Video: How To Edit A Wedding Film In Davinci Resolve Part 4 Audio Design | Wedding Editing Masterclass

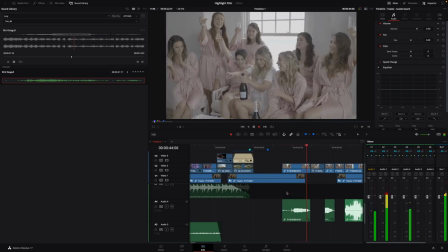(12:29)
How could you want this up? And just leave it just like that.
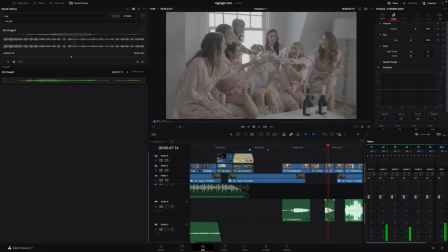(12:35)
So they're all yelling cheers, which is still pretty loud.
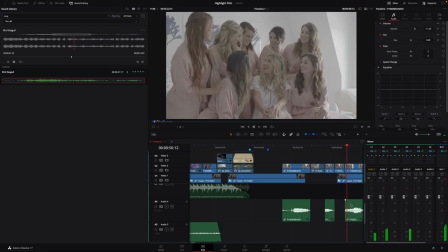(12:44)
So again, very loud. You can see the levels right there. Let's bring that way down.
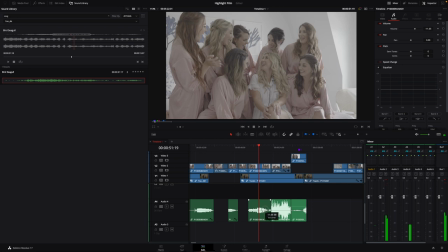(12:53)
Let's bring that down a little bit more.
Gabriel, your mother and I. Again.
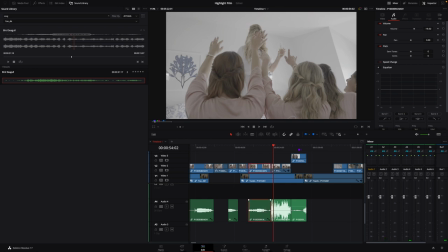(13:03)
So this one's sitting where? Negative 16. So all I'm doing is I'm grabbing this little white line here. And I'm just bringing this down. So let's bring you down. Because that's pretty loud.
Your mother and I are...
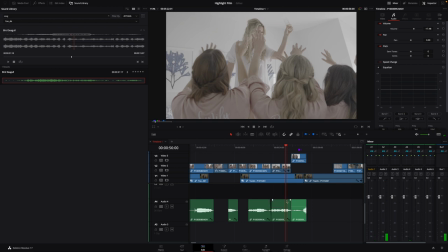(13:19)
So we could fade these in and out too, just to give it a little separation from the surrounding clips.
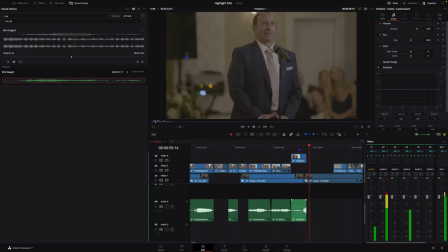(13:25) So proud to be parents.
So she has that little ye there.
So proud to be parents.
So she's saying, he's talking about her mother, and she's right there.
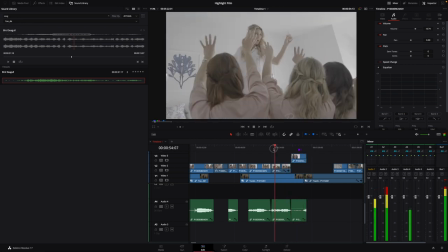(13:42)
So... if you notice, after I put the A roll down, I've tried to link this stuff up with, you know, me and your mother.
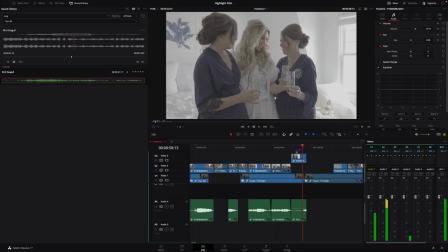(13:49)
And she's looking right at her when he says that.
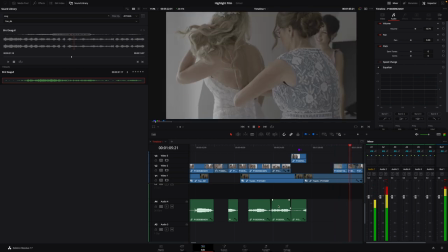(13:56) And we're just blessed that we've been able to share all these memorable experiences with you since you were a child.
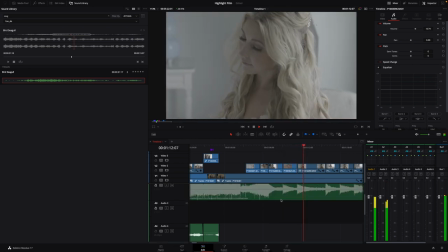(14:04) With the pixie short haircut. Always having difficulty walking. Seems to be something that we got fixed after about the 11th grade, I think.
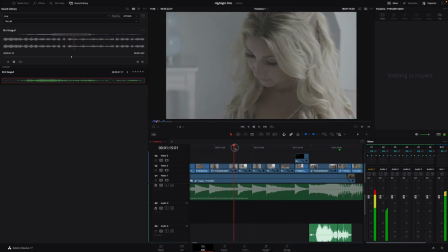(14:17)
But now, through these parts, you can see she's sitting by herself.
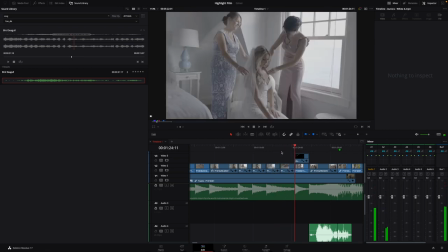(14:24)
The room's nice and quiet, et cetera, et cetera. I don't want to put in anything, to be honest with you. I think that the tone of that music, it's very solemn.
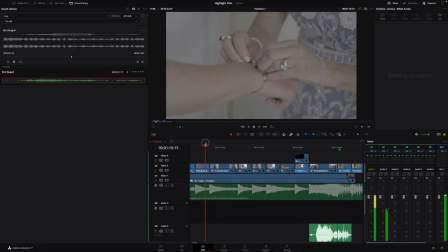(14:35)
And if you notice, you're consistently... falling into her,
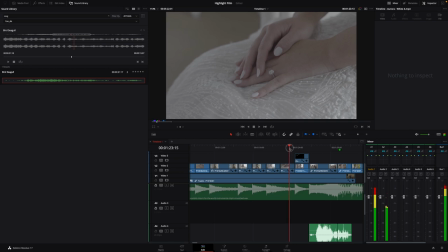(14:43)
falling, and then you're pulling back into this shot.
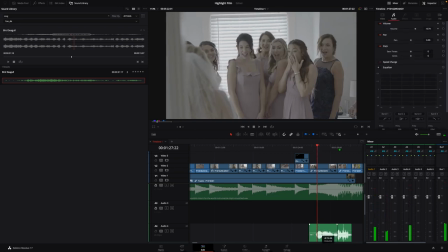(14:49)
And then you have the audio from this, which we're going to bring down because it's very low. blessed to have you as our child. So see, you don't want to overpower that speaker.
We are blessed to have you as our child, and obviously we are blessed to have Kevin as well now as our...
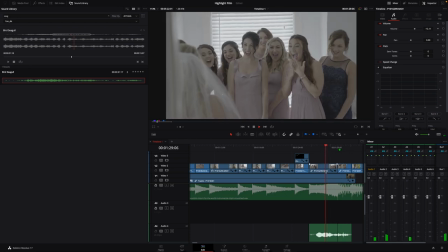(15:08)
Same exact thing here. Lower that way down.
We are blessed to have Kevin as well now as our son-in-law.
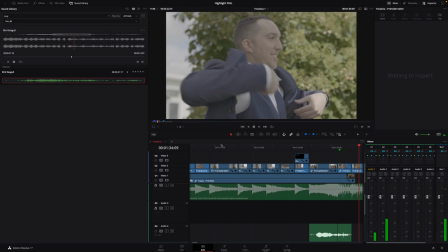(15:17)
Okay. So I think that's good. I don't want to put audio in through here.
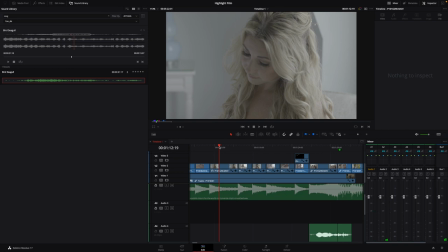(15:22)
It just doesn't seem like it would make logical sense unless you were putting in something like room tone,
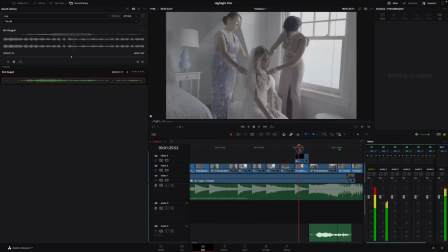(15:28)
which with him talking, you don't really need anything like that because you have a room tone in this room with him.
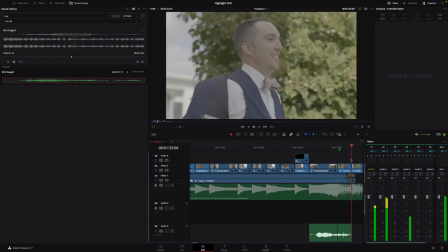(15:35)
However, comma, what do you think we would need here? Well, it should sound like the outdoors.
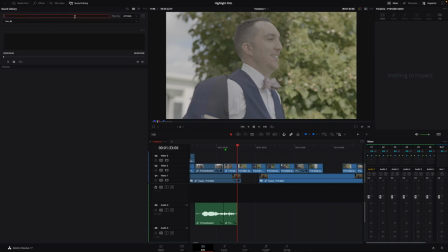(15:45)
Now, with that being said, I make my own audio files. So let's look up, I think it's called Outdoor, is it? Outdoor Foley Spring 1 and 2. So this is actually my backyard.
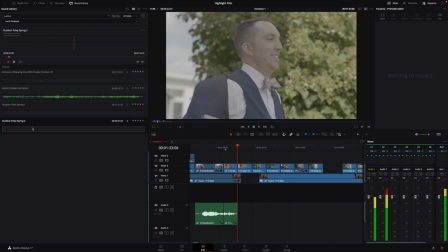So I recorded this, which you can't hear. I recorded this with Zoom H6.
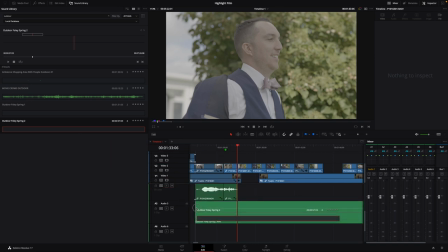(16:17)
So I went outside my backyard and I recorded some spring ambiance. See, the one thing you got to worry about when you're dropping big clips like this is if you just covered up other things.
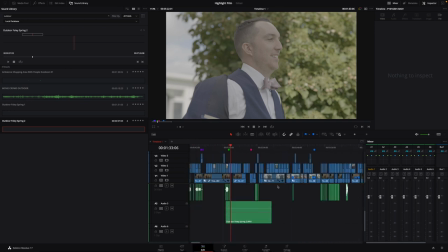(16:33)
Like if I were to drop it right here on this timeline, it would automatically override all this other stuff. And you don't want that.